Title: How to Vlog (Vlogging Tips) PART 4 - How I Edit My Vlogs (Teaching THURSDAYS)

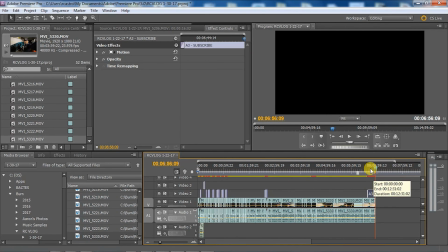[16:27]
So now I'm gonna mess with all the title screens.
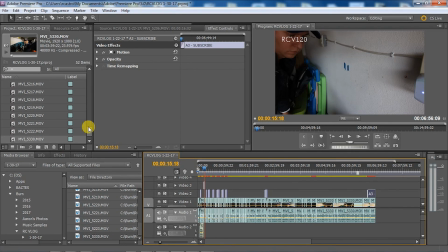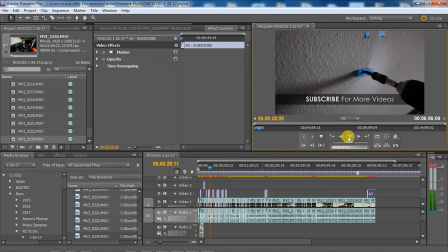[16:37]
See how right now they're all stacked up at the beginning? What I'm gonna do is I'm gonna spread those out.
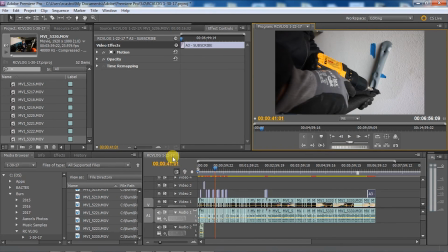[16:43]
And actually, I think I need to make one.
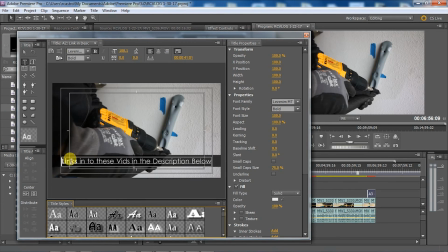[16:53]
I need to make a different one here. I need to change this one. So links to all the parts in the description below, or links to parts in the description below, make it all, center it, and it's ready to go. Put it in place.
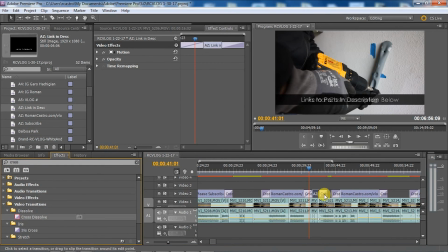[17:10]
I'm adding the cross dissolve effect to the beginning and the end of that title shot, the title overlay.
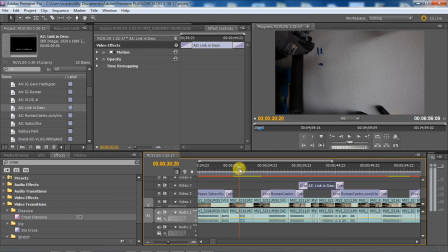[17:18]
And what that does, instead of just popping up the words, it'll kind of fade them in and fade them out as you watch the video.
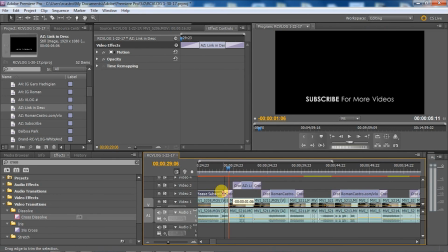[17:23]
See?
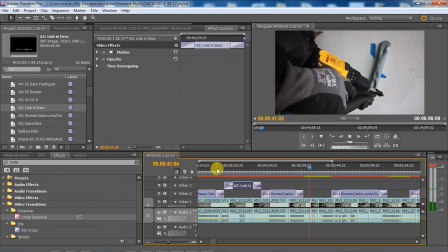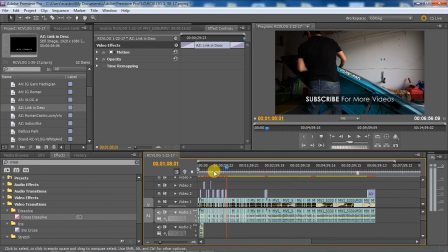[17:32]
All right, so now I'm going to start moving some of these around.
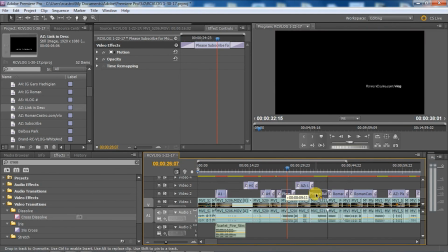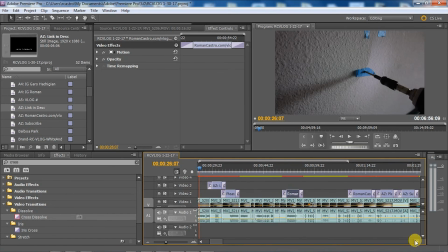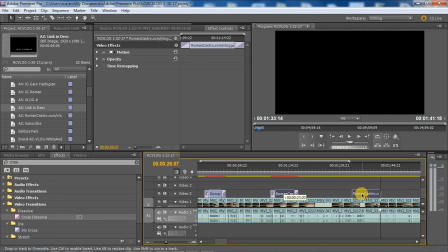[17:47]
It is kind of random at this point.
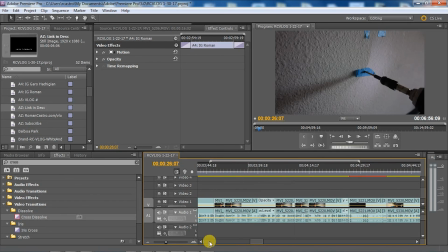[17:48]
For those title shots, I don't need them to be in a specific spot, but I do want them to pop up throughout the video.
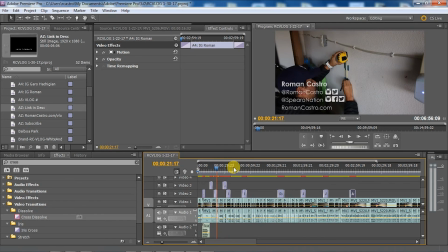[17:56]
So I'm just kind of eyeballing it, making them spread out.
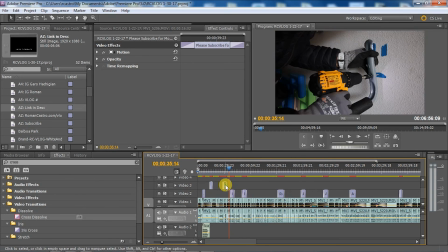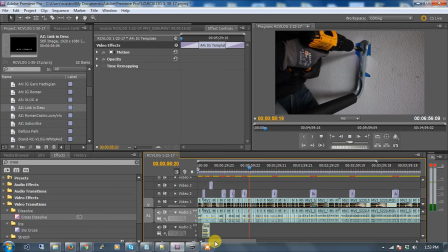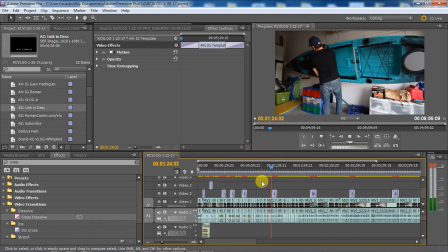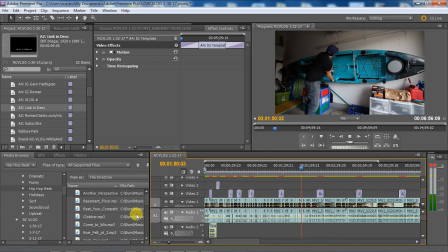So I'm just going to watch and see if how it flows. Seeing if at any point I feel like maybe this is like, if I start to think about, if I'm watching the scene and I start to think
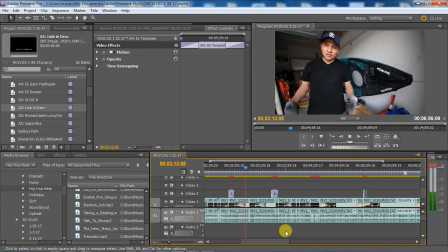[18:35]
even for a split second that it's all right, it's not as interesting. What I'll do is I'll shorten that clip even more, because that's what you want. You want to make sure that your clips are interesting and only long enough to show the idea, and then move on, because otherwise it's going to get boring.
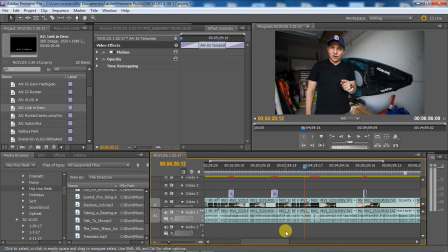[18:53]
So my only really long clips in this case are the ones where I'm talking, because I'm actually saying something, so that might be kind of interesting.
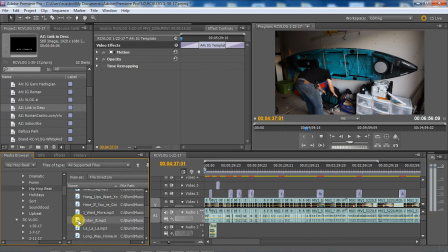[19:01]
Or if it's a process of something and it has to be included the whole thing, then what I'll do is I'll speed it up.
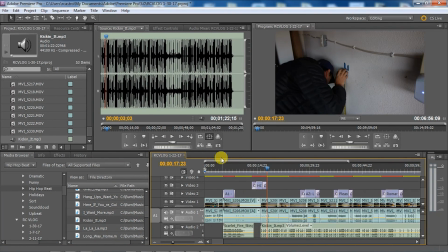[19:08]
So like the drill, for example, like the drilling process, yeah, it takes a while it takes more than a couple of seconds to drill that hole.
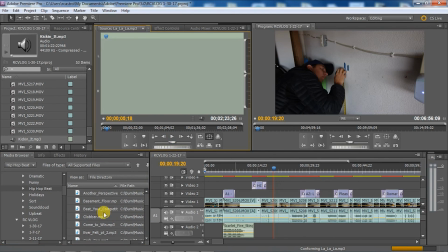[19:15]
So what I'll do is I'll speed up that clip and maybe let it take like a second or 2 seconds, and it's more interesting that way.
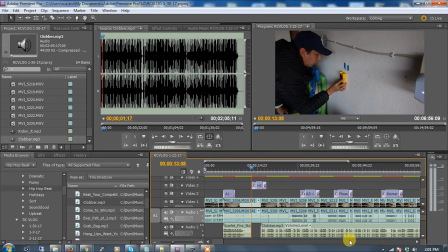[19:27]
All right, so now I'm playing with let's see, what is this? Yeah, I'm trying to figure out which song I want to use for this video. Basically, how I get my music is YouTube has a music library that you can use that's royalty free.
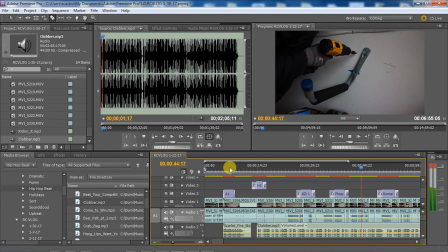[19:43]
Some of them are royalty free. Some of them are royalty free, and you don't even have to say who the artist was.
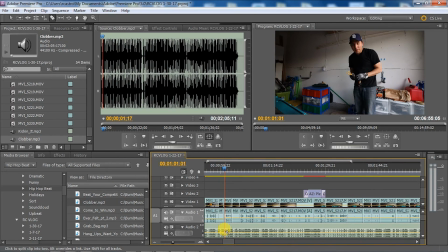[19:48]
So, and you can monetize them. So it's not one of those ones that's free.
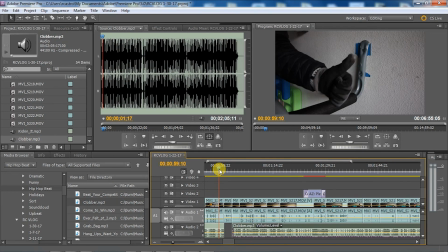[19:55]
It's not one of the ones that you use for like that'll pop up and say free music and it makes you do a bunch of stuff.
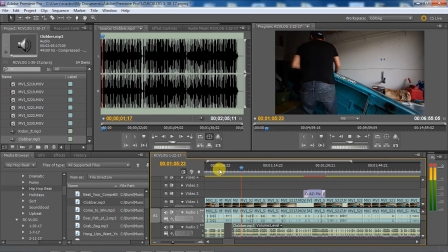[20:03]
No, this is actually part of the YouTube. I think it's called a music library, music something.
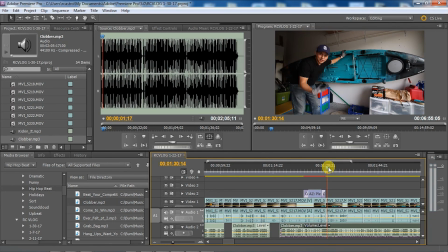[20:08]
I forget. I'll try to find it and put a link in the description. But it's basically a library of music that YouTube allows you to use, and some of it you have to put the artist's name on the screen and mention them in the description.
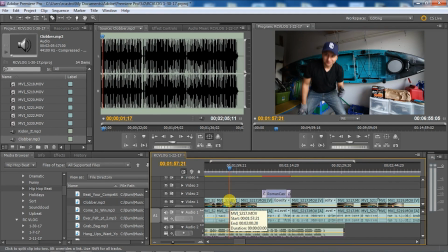[20:21]
But most of it is just you can use it and don't have to put the artist's name, and it's free and it's monetizable. So it's really cool.